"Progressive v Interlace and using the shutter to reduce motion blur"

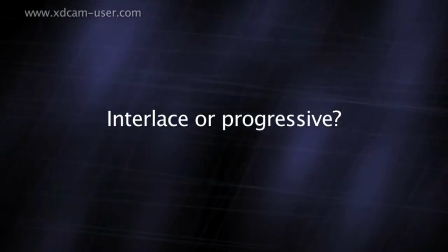0:00 Let's take a look at the differences between shooting interlaced and progressive.
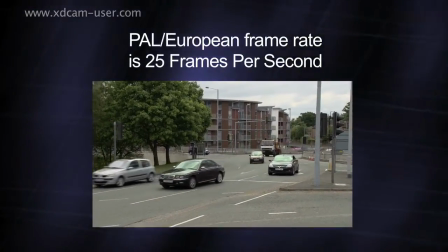0:05 When you shoot a normal speed video clip in Europe, it will normally have a frame rate of 25 frames per second, whether you are shooting progressive or interlaced.
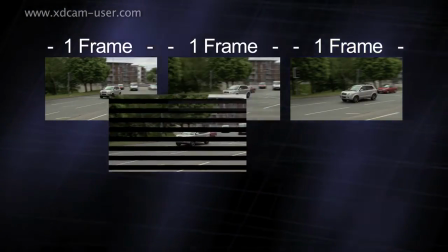0:16 An interlaced frame, however, is split into two fields. These are recorded one after the other,
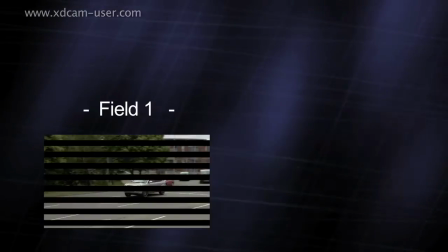0:23 so a 25 frames per second interlaced video sequence is actually updated 50 times a second,
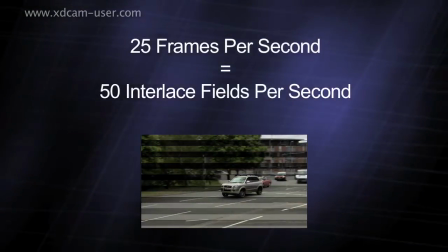0:31 hence the term 50i.
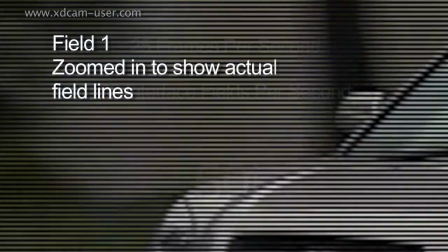0:37 One field is made up of the odd numbered lines within the frame and the other field is made up
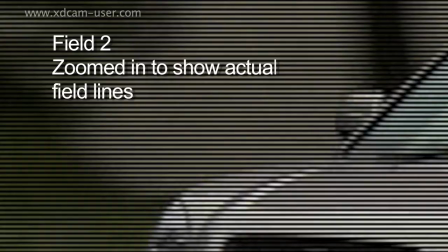0:43 of the even numbered lines and when played back one after the other they make up a frame.
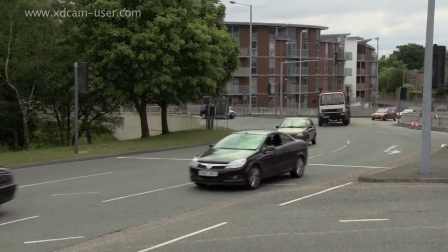0:50 A progressive frame is just like a digital photograph in that the entire frame is exposed in one instant.
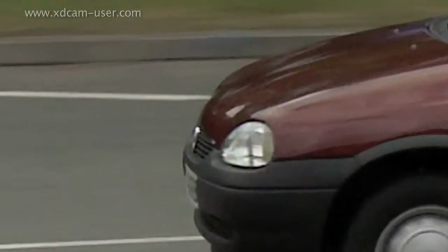0:57 There are no fields.
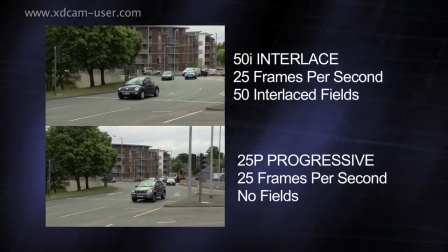1:00 Because for any given frame rate, interlaced video is updated twice as often as progressive video,
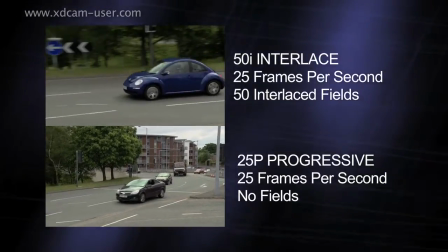1:08 interlaced video can portray motion more smoothly.
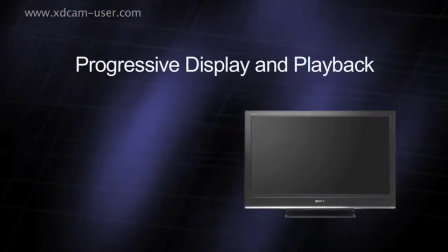1:12 However, as many modern displays are often progressive devices, such as LCD screens,
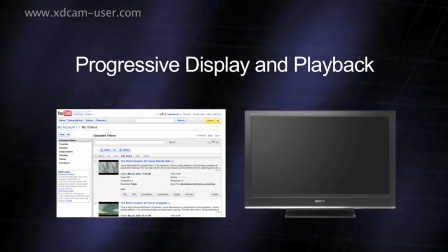1:18 and more and more content is delivered progressively via the internet, this advantage is often lost.
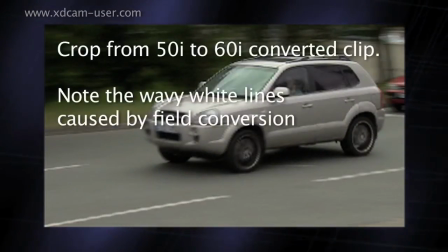1:25 In addition it's easier to resize and frame rate convert progressive material as the processing software
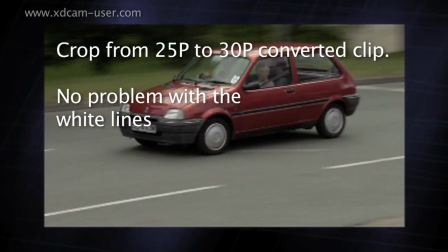1:33 or hardware doesn't have to separate out the fields prior to processing and then recombine them again afterwards.
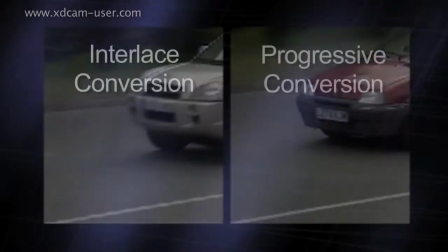1:41 Something that many software converters do a terrible job of. For these reasons I shoot almost all of my footage progressively.
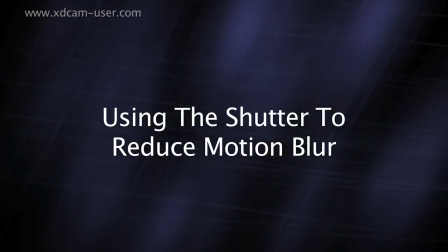1:51 One of the downsides to shooting at 25p is that the camera's shutter is open for a relatively long period,
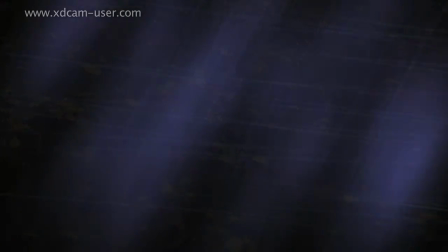1:58 a 25th of a second.
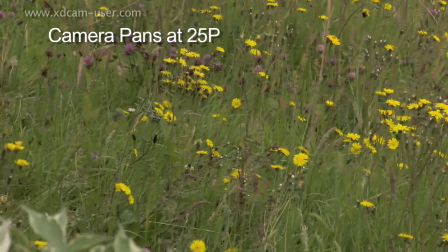2:01 If you pan the camera across a busy scene at this shutter speed, the image appears to go soft each time the camera moves.
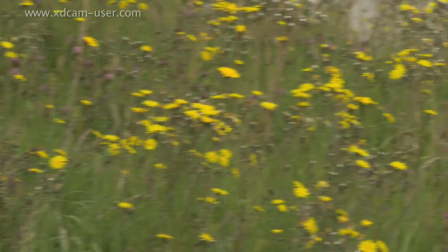2:09 You can see this a lot in handheld footage as well. This is caused by the long exposure period.
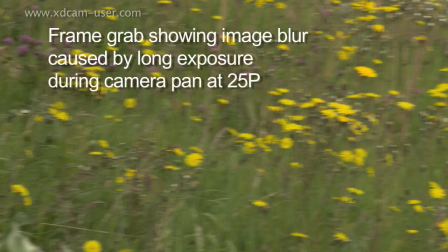2:17 It's not a camera fault or an issue of the codec.
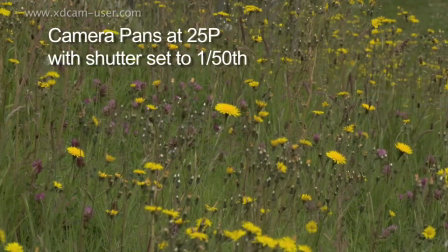2:23 For this reason, it's common practice to set the camera shutter to 1.50 for the second.
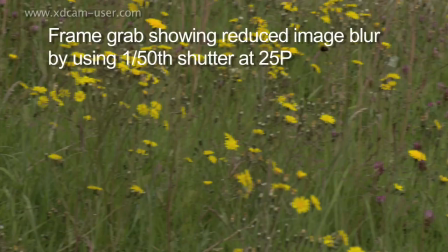2:31 Doing this shortens the exposure period, and the image suffers less from blurring during any camera movement.